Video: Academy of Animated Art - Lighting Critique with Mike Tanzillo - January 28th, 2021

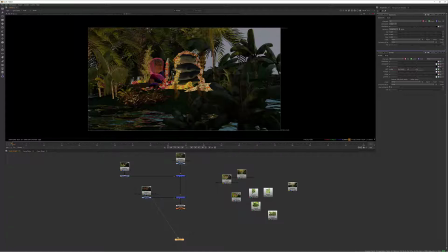(4:15)
And this would be a separate pass, but it'd be cool to get some caustic reflections from the water up into the scene too.
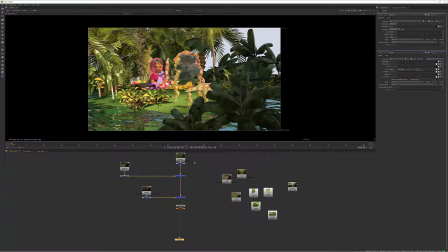(4:24)
So let's talk about piecing these together. So this is with like no corrections or anything. And one of the things that I wanted to do was to decrease I just kind of decreased the overall contribution of this and also cooled it off a little bit.
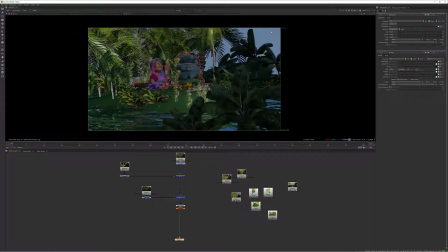(4:41)
Because like if this is, obviously this is just like for mock-up purposes, but like if this is kind of our sky color, that would influence the color of the scene. So I kind of want to pair those two up a little bit. And then in terms of the key light, I wanted to brighten that and push that warmer.
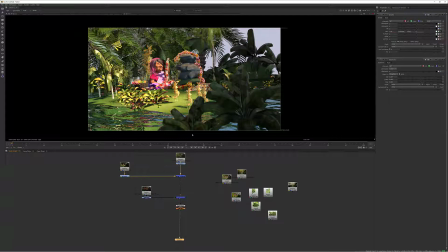(5:00)
I want to play off that, I want to push more color into the shot, because right now it's feeling a little like neutral and gray, and I really kind of want to get that in there.
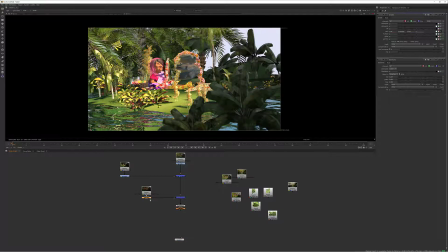(5:12)
And then in terms of the bounce values, I just took those down a little bit because they're a little bit strong in there. Maybe I went a little bit too far, but just back up. Weird. Okay. But I think that those are a little strong.
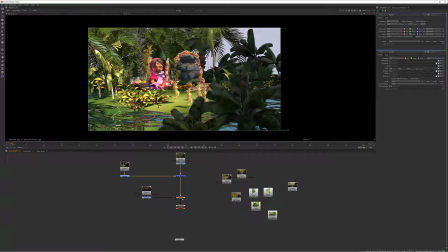(5:33)
So I could just tone those down just a touch, kind of more into that region there. And then overall, I wanted to push it brighter because I really want to feel the warmth of it. And then I just added a little, like, this isn't how I would add glow, but like just a little mock up here.
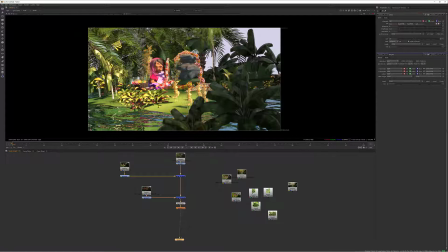(5:49)
So I'm thinking like this contrast level is good, like pushing the warms and the key light and the cools of the fill lights and the skylight would be good. And comparing this to, let's see, was this from, yeah, I think this was from yesterday.
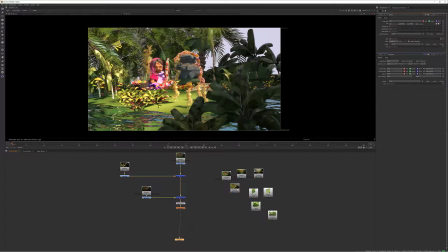(6:06)
This is from yesterday. I think this was from yesterday. So comparing these two, so again, like you really want to feel the brightness of the key light on her face. You want to make sure that that's warm. You want, and again, like if you just kind of like squint at it, my eye kind of starts to shift down here a little bit.
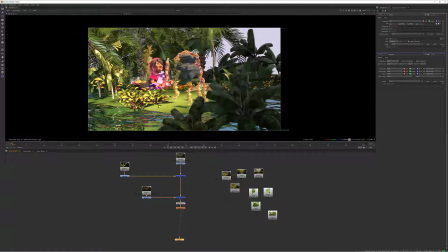(6:24)
We want that up closer around her, so she's really in the pocket of light. And then I want to talk about these leaves over here a little bit.
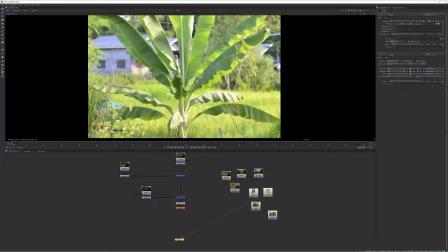(6:31)
So you provided some really great reference of these different types of plants.
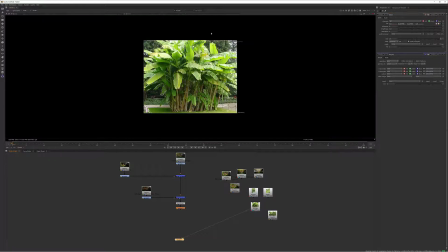(6:37)
And, one of the things that we're really seeing is looking at the color of the translucency and the light passing through the leaf. It's really pretty. Another thing I really wanted to look at was like, how are these looking down here in the shadows?
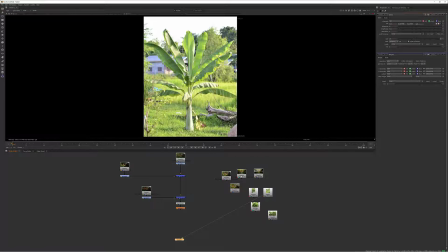(6:51)
And now I want to compare that to like what we're seeing in our image here.
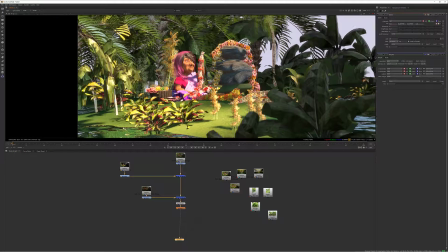(7:00)
So one of the things is that we're not really like looking at these shadowed areas.
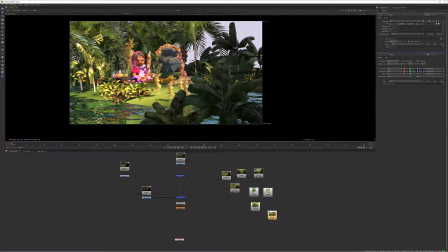(7:07)
Let's see if I can find that one again. Like looking at this versus this, like these shadowed areas are getting a little bit darker.
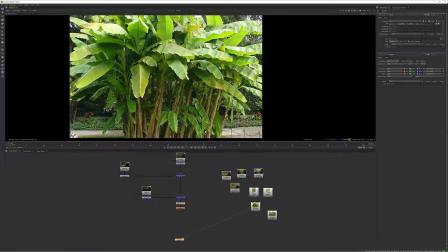(7:17)
There's not as much variation in them. Like you can still see there's some shaping in like a light side and a dark side. I think we could work some more shaping into these so they're not quite so flat. Also, these feel much more yellow.
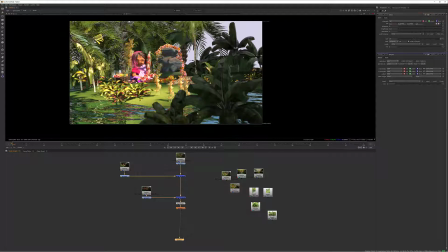(7:31)
And I know I created more blue values in here, but like, but it might be an opportunity to add a little bit more of that in there as well.
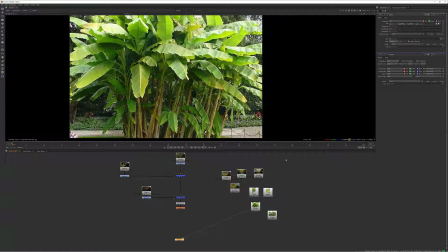(7:41)
And then also the one thing I want to point out is like when you have something that's lush and dense like this, you'll notice that the outside gets hit with a lot of light.
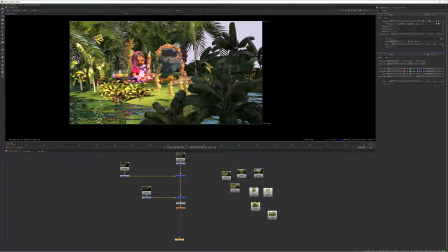(7:47)
And then as we go towards the core of it, it gets much darker. So like if this were being hit with light, maybe we could see this in some other areas, like it would be all on the outside,
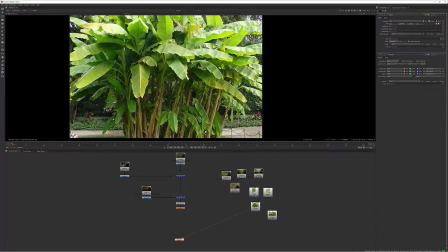(7:56)
but then the inner core of it would be getting a little bit more of this like darkness in there. And then in terms of like the key side, again, yeah, like we really want to see this subsurface scattering coming through,
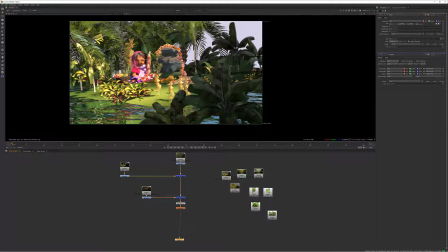(8:07)
and I'm not really seeing it on any of the plants, and just kind of getting that warmth really permeating through that would be really nice.
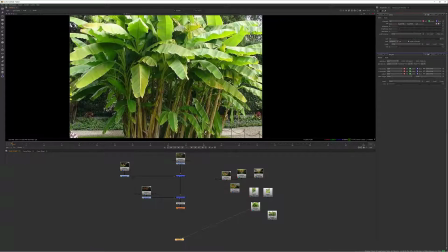(8:24)
And then looking at like the warmth on the stems of these trees too,
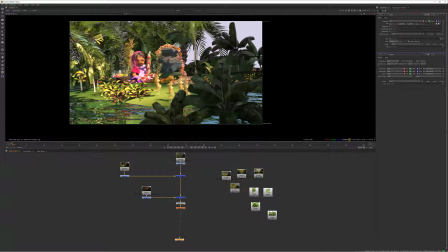(8:28)
like the way that kind of that warm light just kind of permeates into their core as well. It would be really cool.
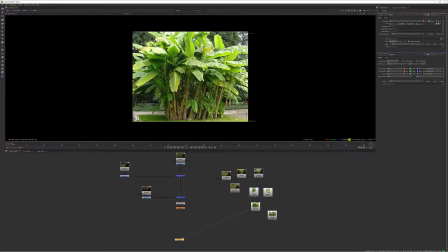(8:35)
So yeah, so I think like keep looking at this reference, try and make yours in the keylit areas match this as well as you can.
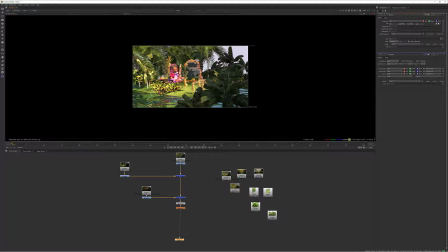(8:43)
Really focus in on this translucency. It makes such a big difference. On these type of plants. These plants down here I think are a little bit thicker in their leaves. You can check some reference on that, but I think they're okay. But it's really getting these palms to feel right, which will be the real challenge for you.
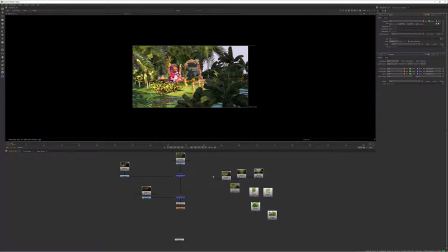(9:00)
So yeah, so that's pretty much it. Like I said, I just want to keep pushing the warms in the keys, the cools of the fills, getting some more of that yellow translucency through the plants when they're in the key light, finding an opportunity to get more shaping in the fill,
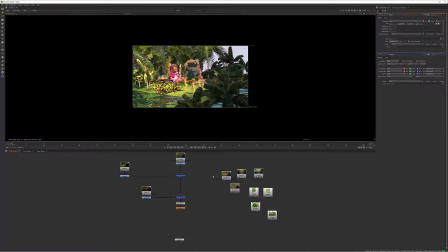(9:18)
and then like this will come later. I was kind of holding off on this note, but like just getting some caustic bounce light eventually from here back up into the scene, because like sunlight hitting it, you'll get some kind of warbly lights up in there. All right, so let's take a look at some other images.
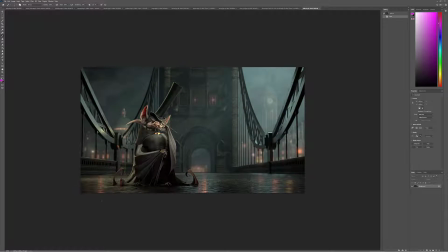(9:34)
We'll go back to front today. So Will, this looks great. I would be very happy with it. A few things to check. Just make sure that we're not getting penetration down here between the cape and the ground.
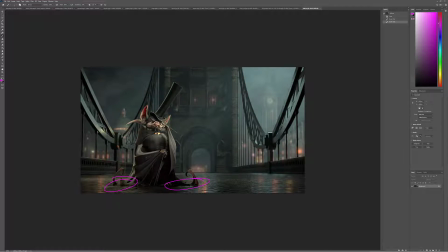(9:45)
It looks like it's getting jammed down in there a little bit, so just double check that. I would like to see a little bit more specularity in the wings, but it's not. It's fine. Like it's a pretty dusty image overall, so I think that's okay. But for me, I would just want to see a little bit more variation in there.
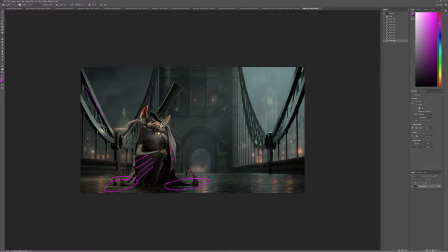(10:01)
These posts look a lot better. They're much less distracting. And then in terms of his key value, like all this looks good on his face. I wonder if we don't want to get like a little bit more value in there, like a little bit more around his eye.
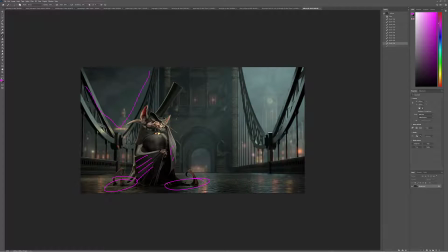(10:17)
But I think it's okay. I think it's fine, especially for the sinister nature of the character. But I think this looks really good overall. I think this whole thing really feels like one cohesive image. Like I know lots of times when you're grabbing,
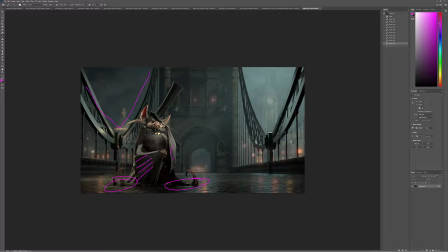(10:34)
a character, like a different character from a different environment, it kind of starts to feel disjointed. But you've done a really nice job of making that all kind of flow together nicely. All right, Pearl, welcome to the lighting challenge.
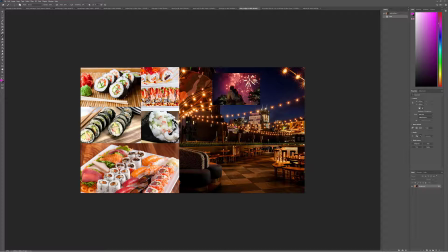(10:48)
So lots of good sushi reference. I haven't eaten anything yet today, so this is killing me right now. So I'm gonna take this off the screen. But one of the things about this rice is like really getting a depth to it and really getting that feeling of light coming through here.
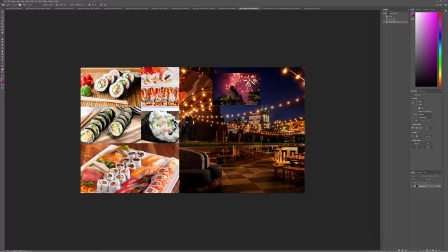(11:05)
Again, this is the fill side, but like look at the light kind of passing through there.
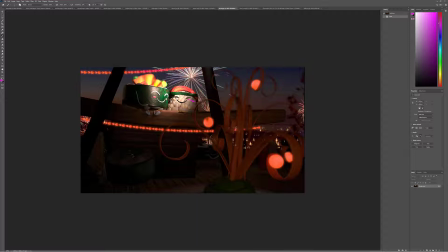(11:09)
So with that, it would be really cool to kind of get some more of that light penetrating in here and really kind of warming up a little bit. So with your setup, it's like we've got a spotlight coming down here, but I'm like it's really tight on them.
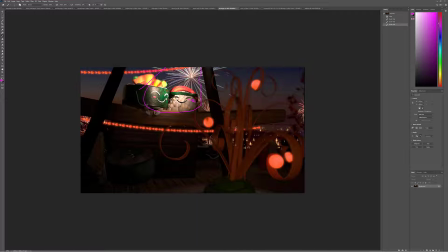(11:26)
And because I'm not seeing it really affecting anything else in the shot because it's just like so narrowly focused on them. I think for me, it would be better if it was like a little bit of a larger pocket and it could kind of like hit up, like make like rim lights on this thing, kind of hit a little bit more down around here to get a little more shaping and just create an overall pocket of light.
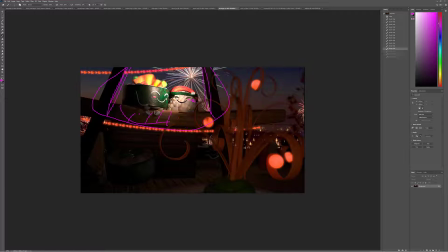(11:45)
Now for this firework, I'm wondering how this is playing in to the shot because I guess if they're underneath it just feels like they would be looking at it as opposed to looking the opposite way. And then I guess this light too, I'm not quite sure.
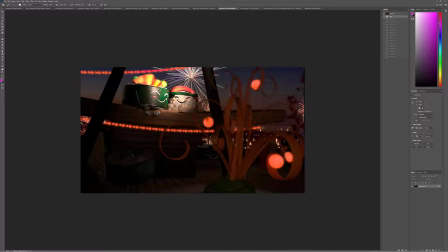(12:01)
This feels like a spotlight, not in the terms of the CG light, like an actual overhead light above them. It doesn't feel like a firework if that was the intention, I guess is what I'm saying. If it was a firework, it would feel much bigger, broader.
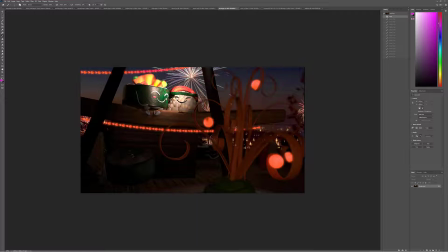(12:17)
And that being said, I'm not sure how the fireworks are playing into the look of the shot. Because they're not really affecting the foreground unless that was the intention of this one. And then for the row themselves, let's see.
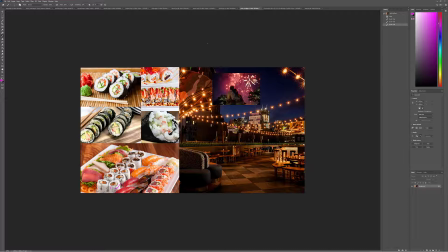(12:31)
I guess there really is.